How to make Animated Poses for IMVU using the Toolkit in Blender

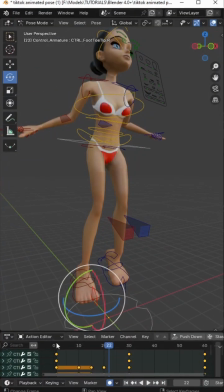982s
Which makes the pose a bit more interesting and more realistic relative to what we originally had.
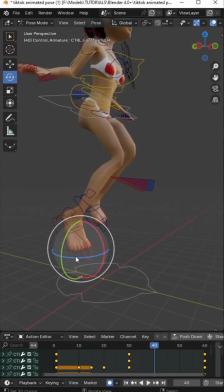992s
And we can do the same again, but in the opposite direction.
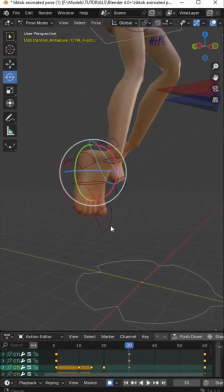998s
So the feet are up here.
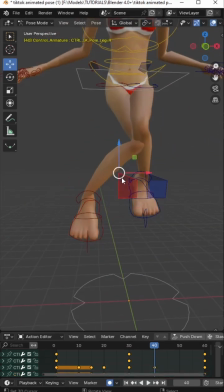1005s
We can keep those up there. Move the knees so they're not knocking together.
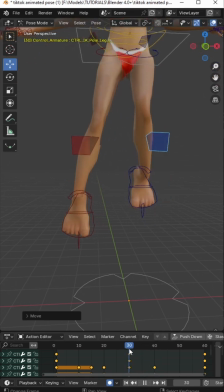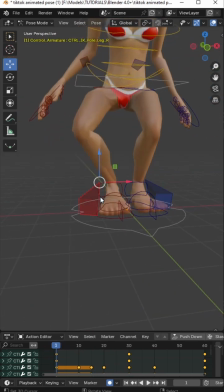1016s
And because we did that, we have to keep an eye on these bones. Reset.
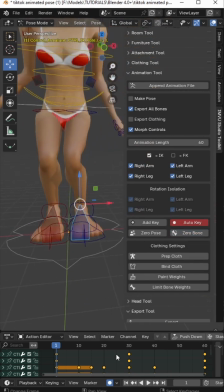1024s
Reset.
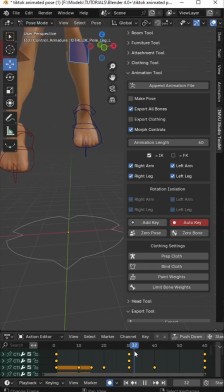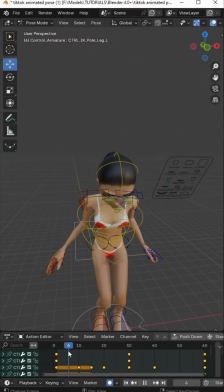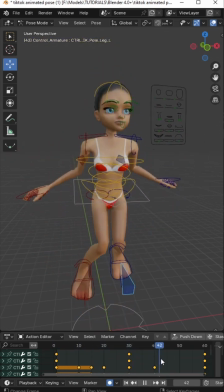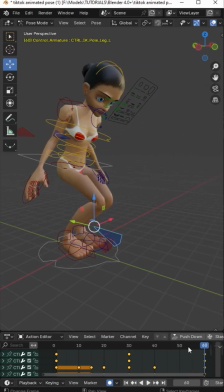And that is our very simple
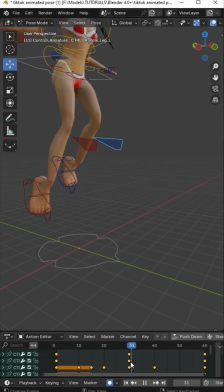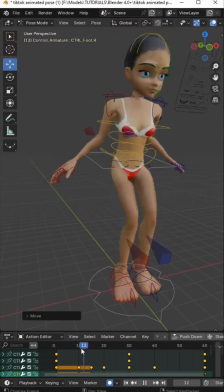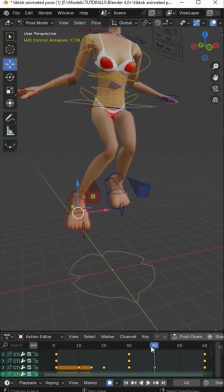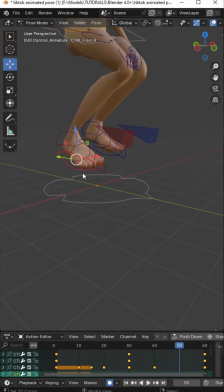1063s
So let's push these down to the ground. So
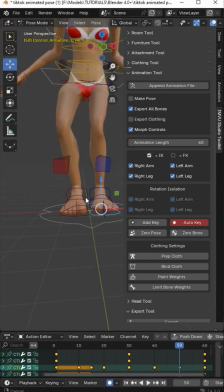1071s
reset bone. So those hit the ground first. And then the avatar follows.
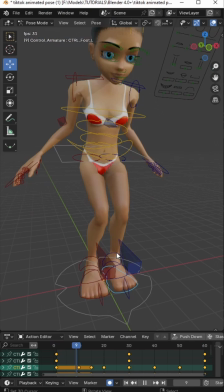1082s
So if we loop this, so press spacebar, that's what we get.
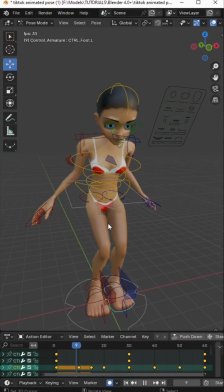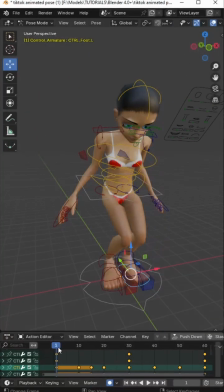1094s
Let's do the hands.
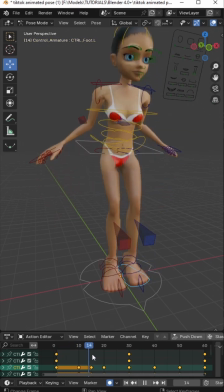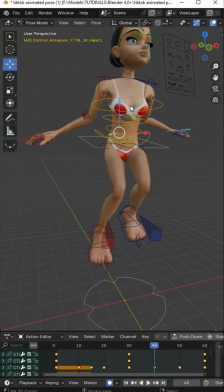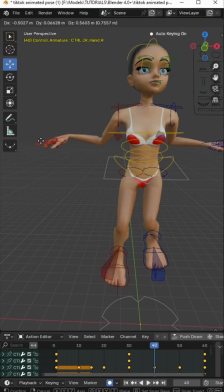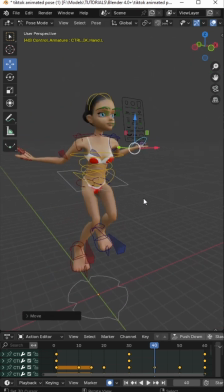Bit too far behind, so let's move them forward a little bit. So the whole point of this is to just add
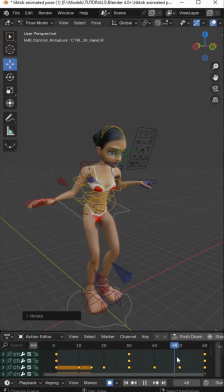1139s
more movement, ancillary or secondary movement, to the pose to make it look a bit more realistic.
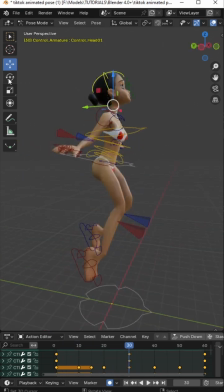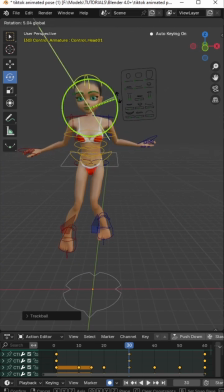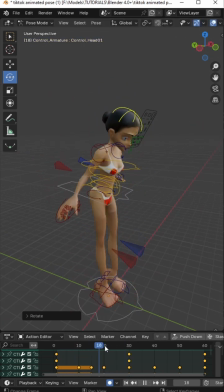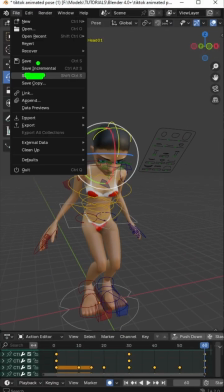1171s
So let's incrementally save this, save increment, so file, save increment, because what we can do,
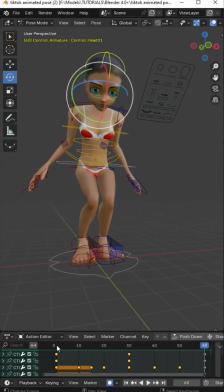1182s
we've got a pose, an animated skeletal pose,
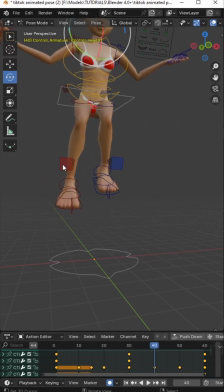1190s
Let's fix that leg.
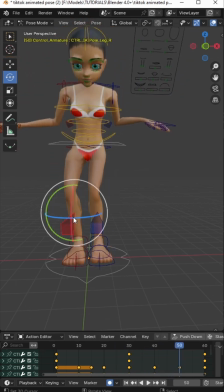1196s
I want to try and keep things consistent.
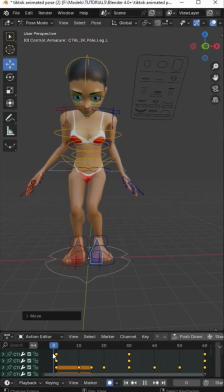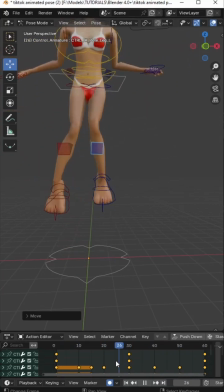1209s
Like so. So if they jump, if the avatar jumps with the knees together, you generally want to try and maintain that aspect
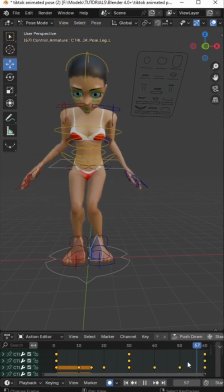1220s
throughout the sequence.